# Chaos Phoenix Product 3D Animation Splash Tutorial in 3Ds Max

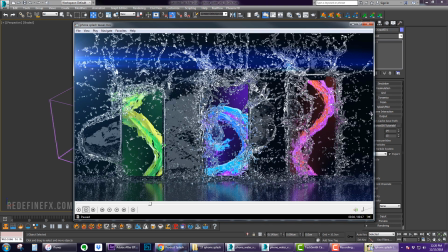(7:35)
I've watched a lot of videos online and for some reason when companies do renderings of water they do it without motion blur I think it's just because it makes it look sharper
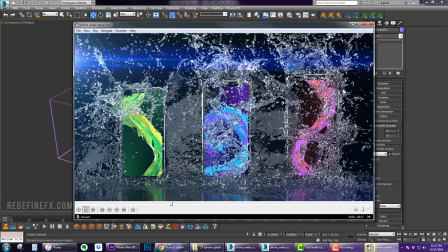(7:45)
and also we're going for that slow motion look and if this was really shot in slow-mo there would not really
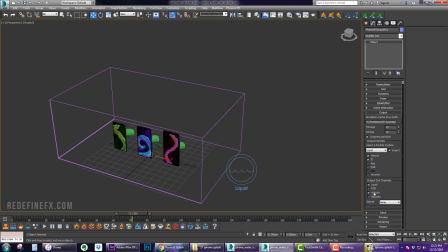(7:52)
be any motion blur so up to you and at this point you would just go to simulation and we can leave the resolution pretty low right now we just want to make sure that everything is working so let's hit start and
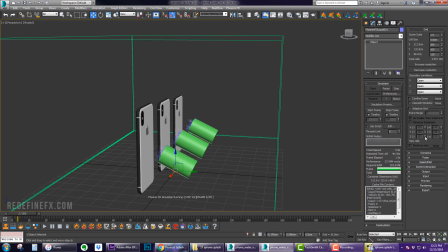(8:11)
we have liquid coming out everything's working fine under preview you can show the mesh and let it sim
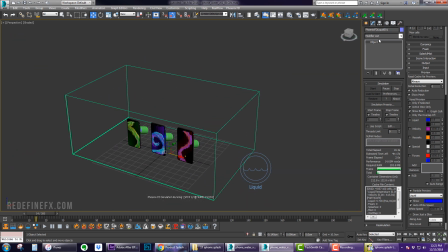(8:27)
so while this is simming we can add a few lights that's another thing that i love about phoenix is that unlike in other software where
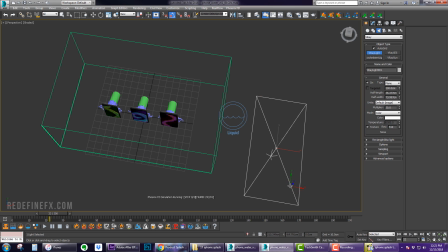(8:39)
you might have to just stop doing whatever and let it sim you can just continue working so let's make a regular light here you can make it multiplier 3 make it invisible
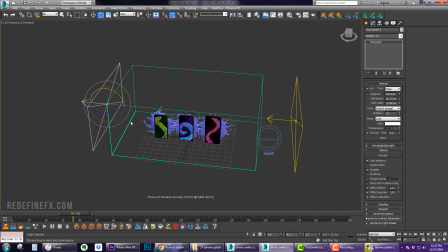(9:00)
copy it over here rotate 90 degrees and then let's make another in the front like
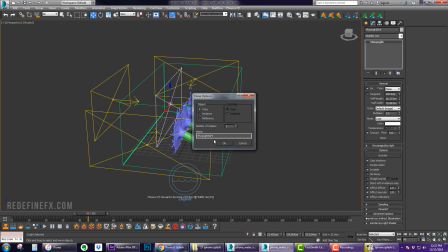(9:15)
that and then I like to put one on the top as well like that maybe you can make this one wider and then what we're gonna do is make a v-ray
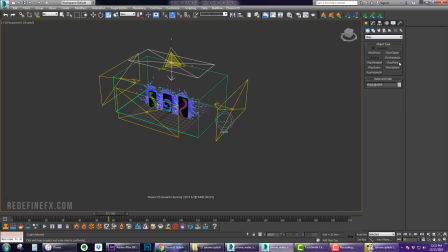(9:31)
plane which basically creates an infinite floor um so if you were to create a regular plane you know when you render
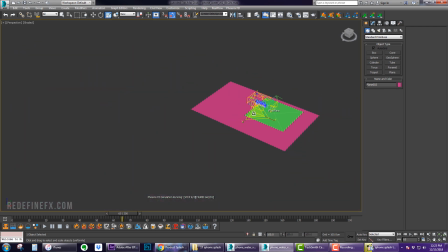(9:44)
the scene out you might still be able to see the edges and trying to scale this into infinity just never really works so So V-Ray provides you with this infinite plane, which,
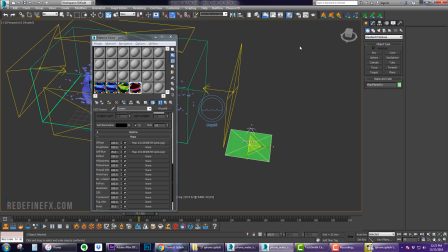(10:00)
you know, looks just like a square, but once you render it out, it will be an infinite floor going into the horizon. So for the floor material, we can just do something reflective to
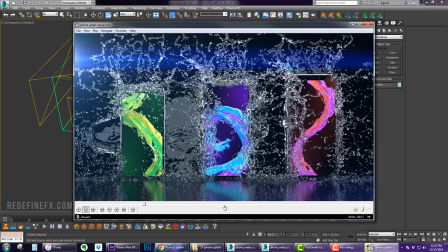(10:16)
get that nice reflection on the ground.
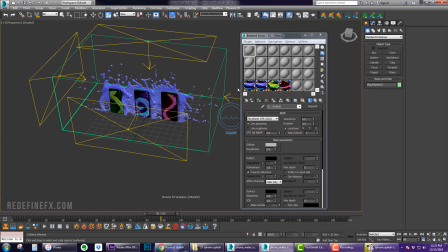(10:22)
So we can do, let me stop the simulation because it's getting kind of slow, but we can do just black in the diffuse. I never like to do completely black, I would rather do like three and then make it darker in After Effects by boosting the contrast.
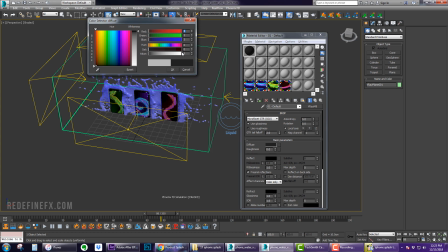(10:39)
But if you make something completely black, it just never really looks good.